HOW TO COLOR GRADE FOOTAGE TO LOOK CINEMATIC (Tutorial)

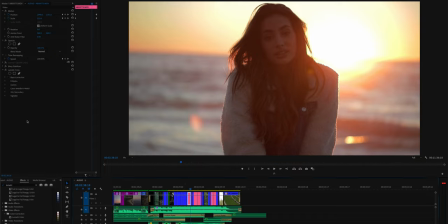[12:26]
Golden hour at the beach. Put on Lumetri Color, go to Creative, Browse.
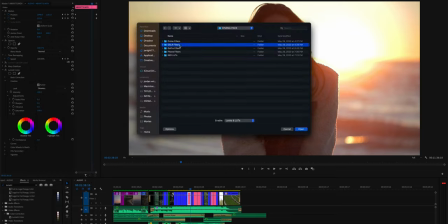[12:32]
Back at the Cinema Pack, gonna select DSLR filters, DSLR sunset.
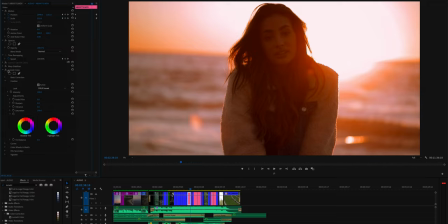[12:38]
And as you can see, it's nice and warm, but maybe a little too much. Gonna bring down the intensity a bit. Awesome. Shadow tint, already know I'm gonna wanna be a little more green here.
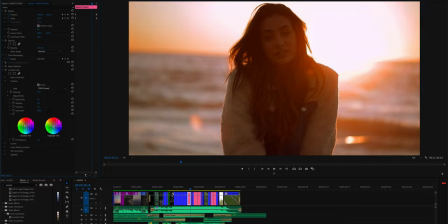[12:51]
Highlights, maybe bring it towards blue since we are getting a lot of orange from the sun, so don't want skin tones to be lost too much. Let's go to curves, add a little more contrast, bring down the blacks a bit, and it's looking really good.
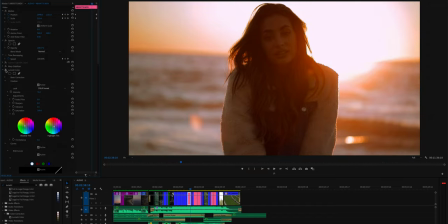[13:06]
Before, after, not a huge difference, but definitely makes it feel more cinematic. Lastly, if you're wanting to within the Magic Bullet suite, go ahead and turn on Cosmo, select the dropper, select the skin tone,
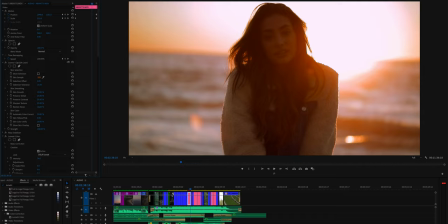[13:20]
and gonna lower skin smooth to about 10%, or else you're gonna lose all the detail in your face.
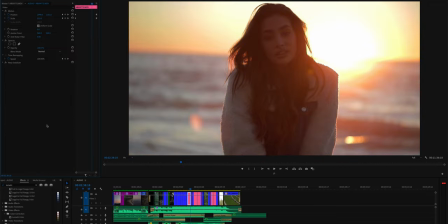[13:28]
So before, after. Another thing I like to do, because a lot of these super flat profiles like S-Log and C-Log, you can lose a lot of detail.
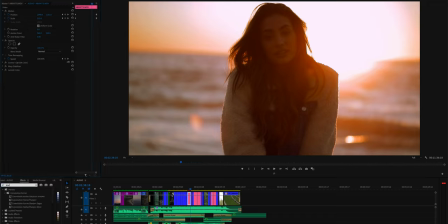[13:38]
So what I'll do is bring the detail back by going to just sharpen, throw sharpen on, and I like to put it at 12. This just adds some more detail, and especially in a shot like this, if you're applying Cosmo or some sort of skin smoother,
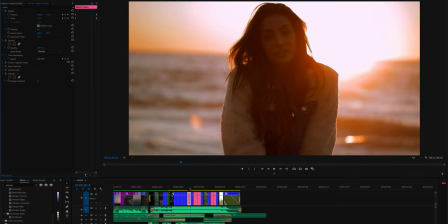[13:56]
sharpen just helps to maintain the details within the shot.
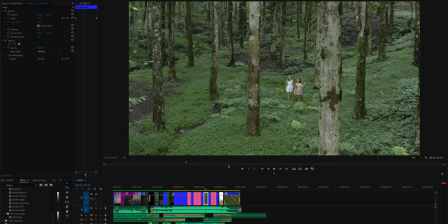[14:00]
And now this was one of my favorite shots to color grade, because as you can see, you have this amazing green, and it was fun being able to choose what color and saturation to make this look like a magical forest. So this is a drone shot filmed in D-Log on the Mavic Pro 2. In the Cinema Pack, I'm gonna select drone filters,
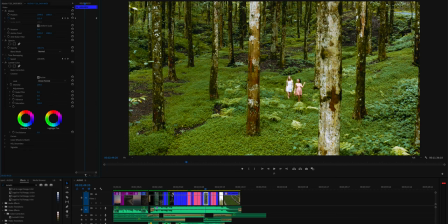[14:19]
drone forest, and as you can see, it really livens up this whole green and jungle environment. I'm gonna lower the intensity just a little bit, not too much.
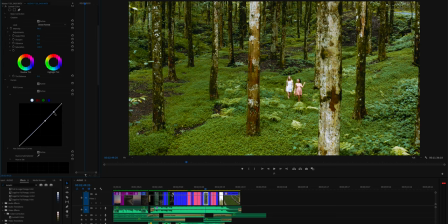[14:32]
Gonna go to curves, bring down the highlights, because as you can see, she's wearing all white, it's already starting to blow out a bit. Another way of fixing that is going into highlight tint and just adding some color into the highlight so it's not pure white.
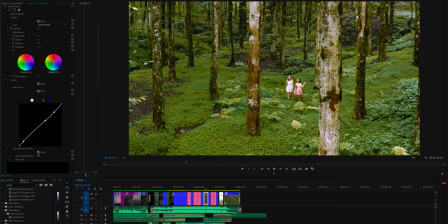[14:48]
Shadow tint, gonna go towards like green orange here. Gonna go to hue versus luma and just bring down this orange a little bit. What I'm gonna do is go to hue and saturation and bring up the green.
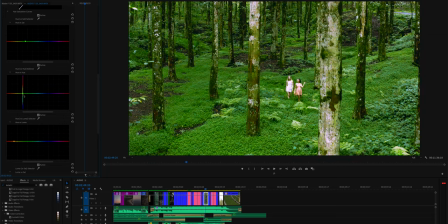[15:01]
And then hue versus hue, and go ahead and really explore what color of green you're wanting to, for this kind of magical forest. So it's personal preference. I think a green like this looks really nice.
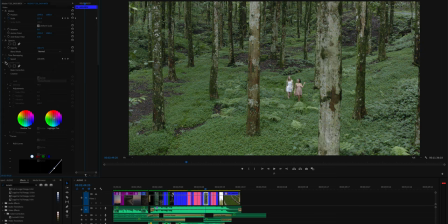[15:13]
So if you look at the before and after, you can tell it adds a lot more color into the scene. One thing I have noticed recently, and if you're getting this problem as well, I found a workaround, but sometimes when I'm coloring within Adobe Premiere and I export it out onto my computer and I watch it back,
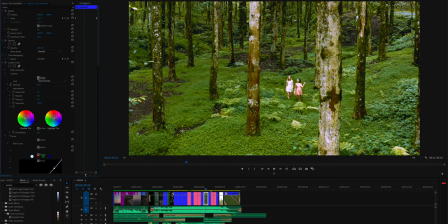[15:32]
I notice that it loses a lot of saturation within the colors, especially within the oranges and the greens. So as a workaround, I found if you wanted to go ahead and hit Command E to export,
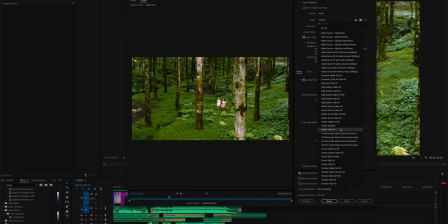[15:45]
what I do is I select H.264 for preset. I'll select Vimeo 4K for video. Since the sequence setting is 4096 by 2160, I'll hit match source. So it's at 4096 2160. I'll select use maximum render quality when exporting.
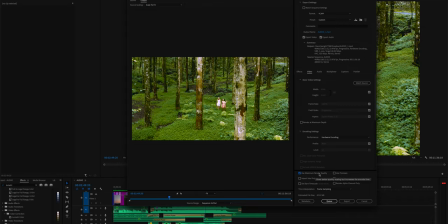[16:04]
And now to make sure that you don't actually lose saturation when exporting, I go to effects, click Lumetri look slash LUT. For applied, I'll select, and then in Dropbox,
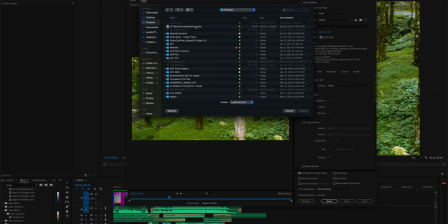[16:20]
I'll actually include a link within the description, but it's called QT Gamma Compensation.
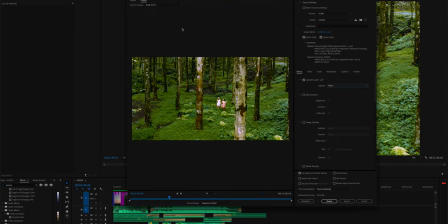[16:27]
So when you apply this cube and you hit open, as you can see, it adds more contrast and darkens the shot.